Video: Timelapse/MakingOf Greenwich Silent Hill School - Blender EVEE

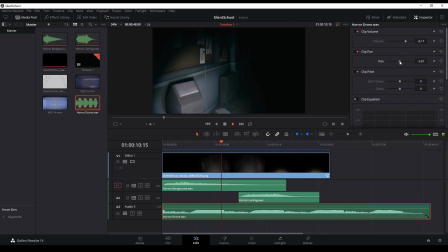And now I'm starting to put in some sound.
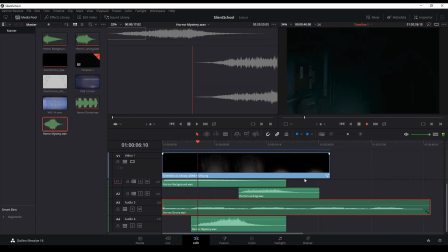I'm making a basic sound design, overlaying some sound over one another.
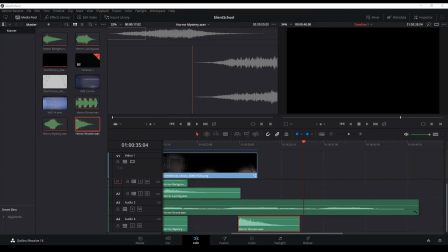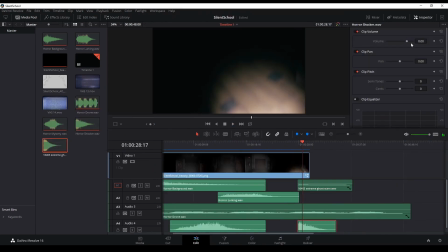I'm trying to have the right balance of a volume and of a crescendo of when the viewer will encounter the creature.
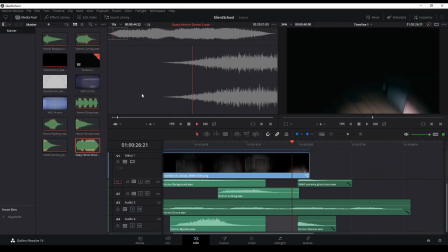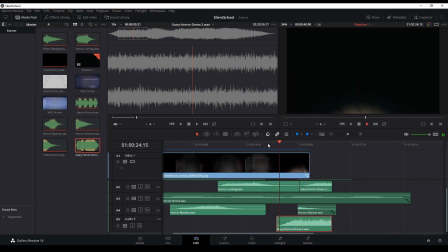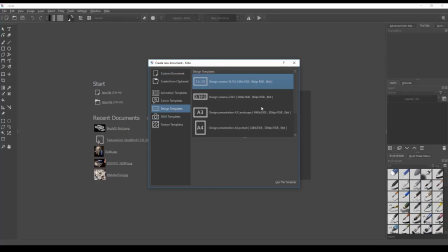I'm tweaking the ins and out of my sounds. I don't want to have any clicks.
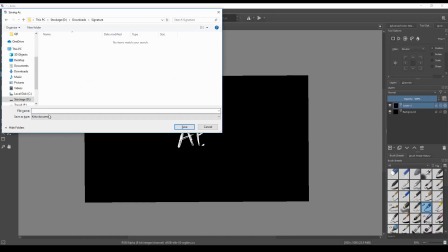And here it's the final touch. I'm making an hand-drawn effect of an animation of my signature.
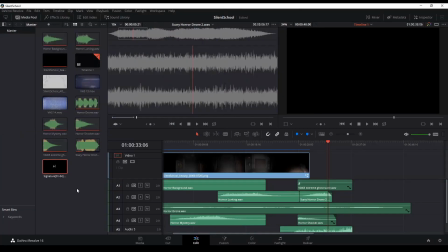So I'm making 12 frames of the signature to have that hand-drawn animation effect.
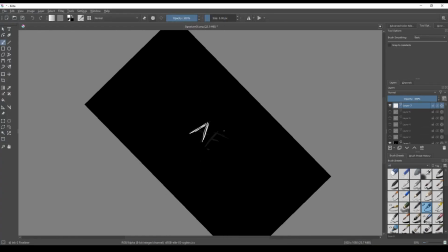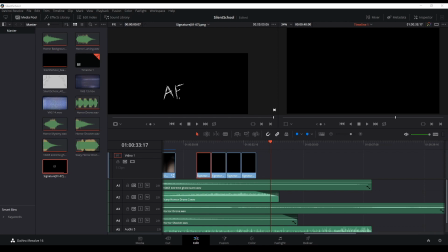I was going back and forth in Krita and DaVinci because
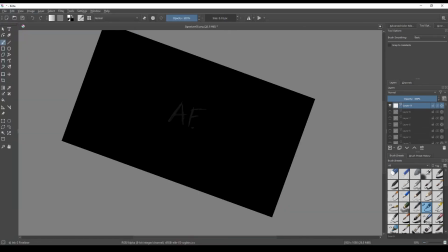I wasn't really sure of the frame rate that I needed for that animation, but in the end I needed 12.
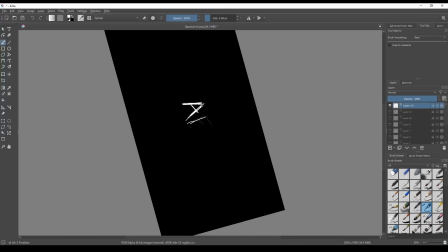Set, of course, at 12 frames per second.
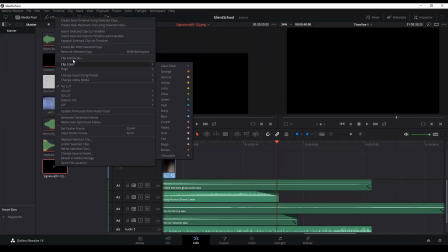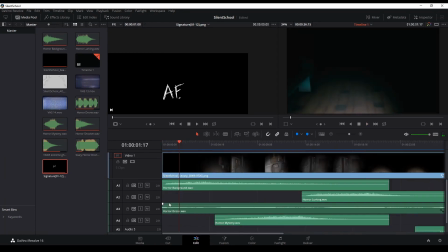Adjusting my ins and my outs.
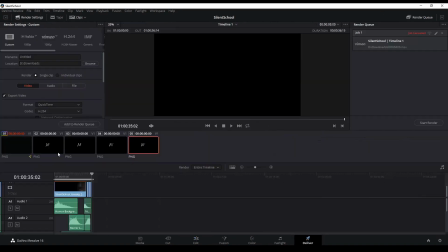And I'm rendering the final output. So that was about it, guys. I hope you had fun. I hope it was interesting, that you learned a thing or two. And of course, I guess we will see each other really soon for another project,
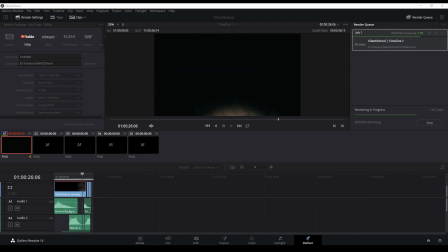and I guess another making of / time lapse of the whole process. And until then, take care, of course, and have fun.